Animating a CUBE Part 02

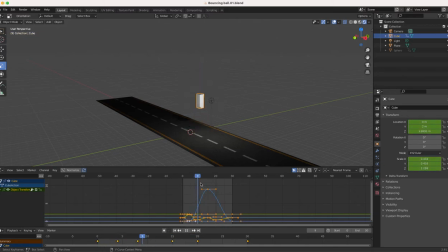(8:17)
So we'll have this box jump up, hits the top, decelerates, squashes back to its original size, then gravity pulls it straight down, and it hits the ground again.
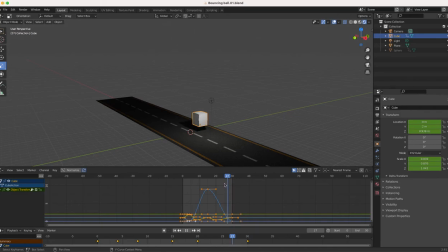So in fact, before I even do that, what I can do, frame 20, I want to
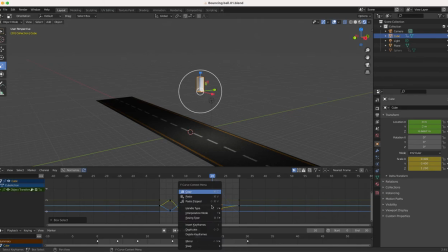duplicate those frames, and I'll move that to frame,
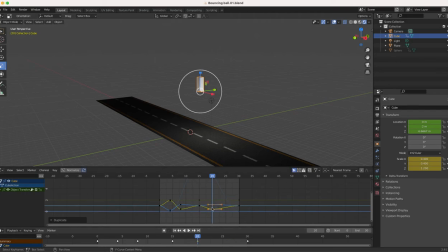I duplicate that, and I'll move that to frame 27.
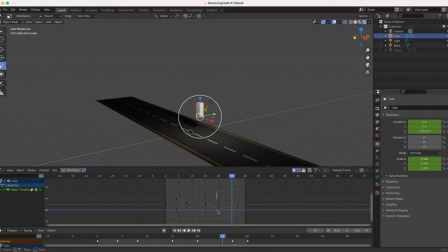(9:25)
Oh yeah, frame 27. And since I don't think I'll need that, I'll just delete those ones. The reason why I want it to stretch almost as if it's going all the way down, then when it gets to the bottom, so it's thick, then it goes stretches all the way down
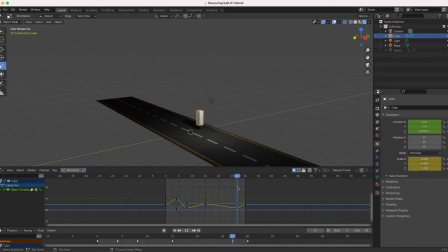(9:44)
until it almost hits the ground. And when it hits the ground, we want it to just
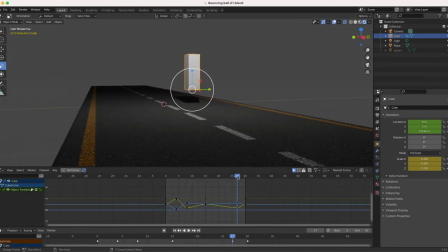Alright, cool. What I can do, I'll actually
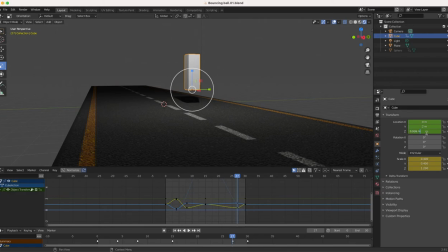(10:15)
take that all the way down to the ground. So hit I, then I'll change the scale.
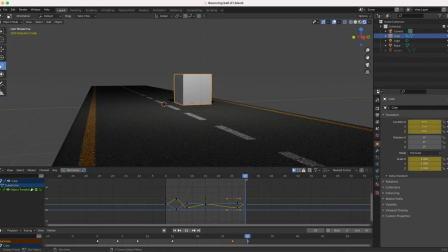(10:28)
No, I'll keep the scale, but we'll move it to frame 30, and it should go back. Doing alright.
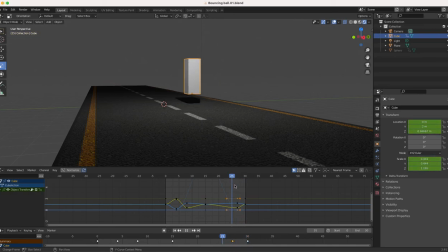(10:43)
Yeah. I can actually have a quick pop right in between here. It's because it's accelerated, it hit the ground. Now it's dispersing, getting back to original, but since we're exaggerating it, it's going to be a quick pop.
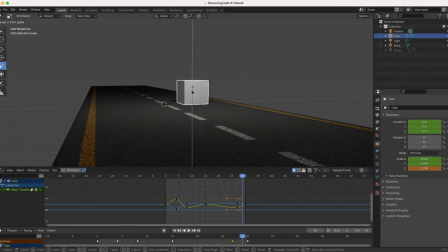(11:02)
So let's just change that to 0.8. X and Y, we'll say 1.1. And we'll keyframe that.
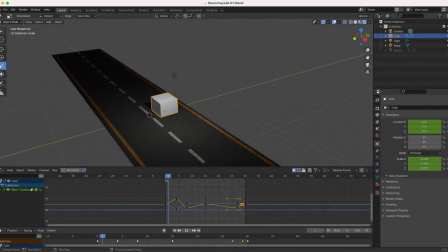(11:22)
Alright, so we'll go back to frame 1. Let's play that out. Jumps up all the way down. Up, down, up, down. Alright, that looks decent for now.
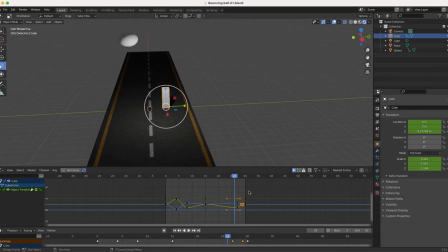(11:37)
Can bring back my sphere, and I'll play through both cycles. Alright.
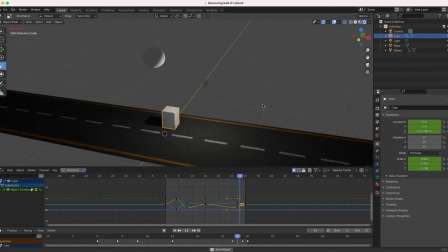(11:50)
Okay. So we have our squash and stretch.
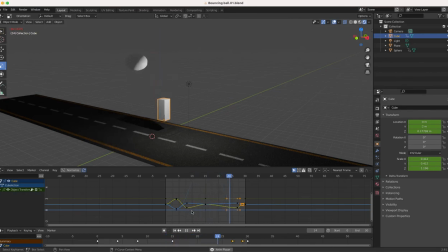(11:55)
We used our ease in, ease out. So easing in and easing out just controls the speed in which gravity is going to pull down these objects. The one thing that we didn't do is we wanted to have an easier arc.
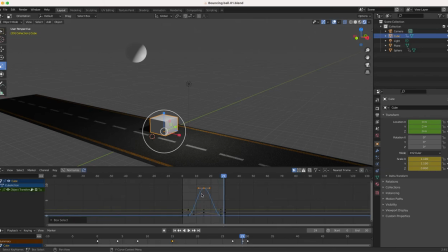(12:14)
So what we'll do, just select the peak, click on S, and we'll just scale that out just a little bit. So our animation can be a little bit more smoother.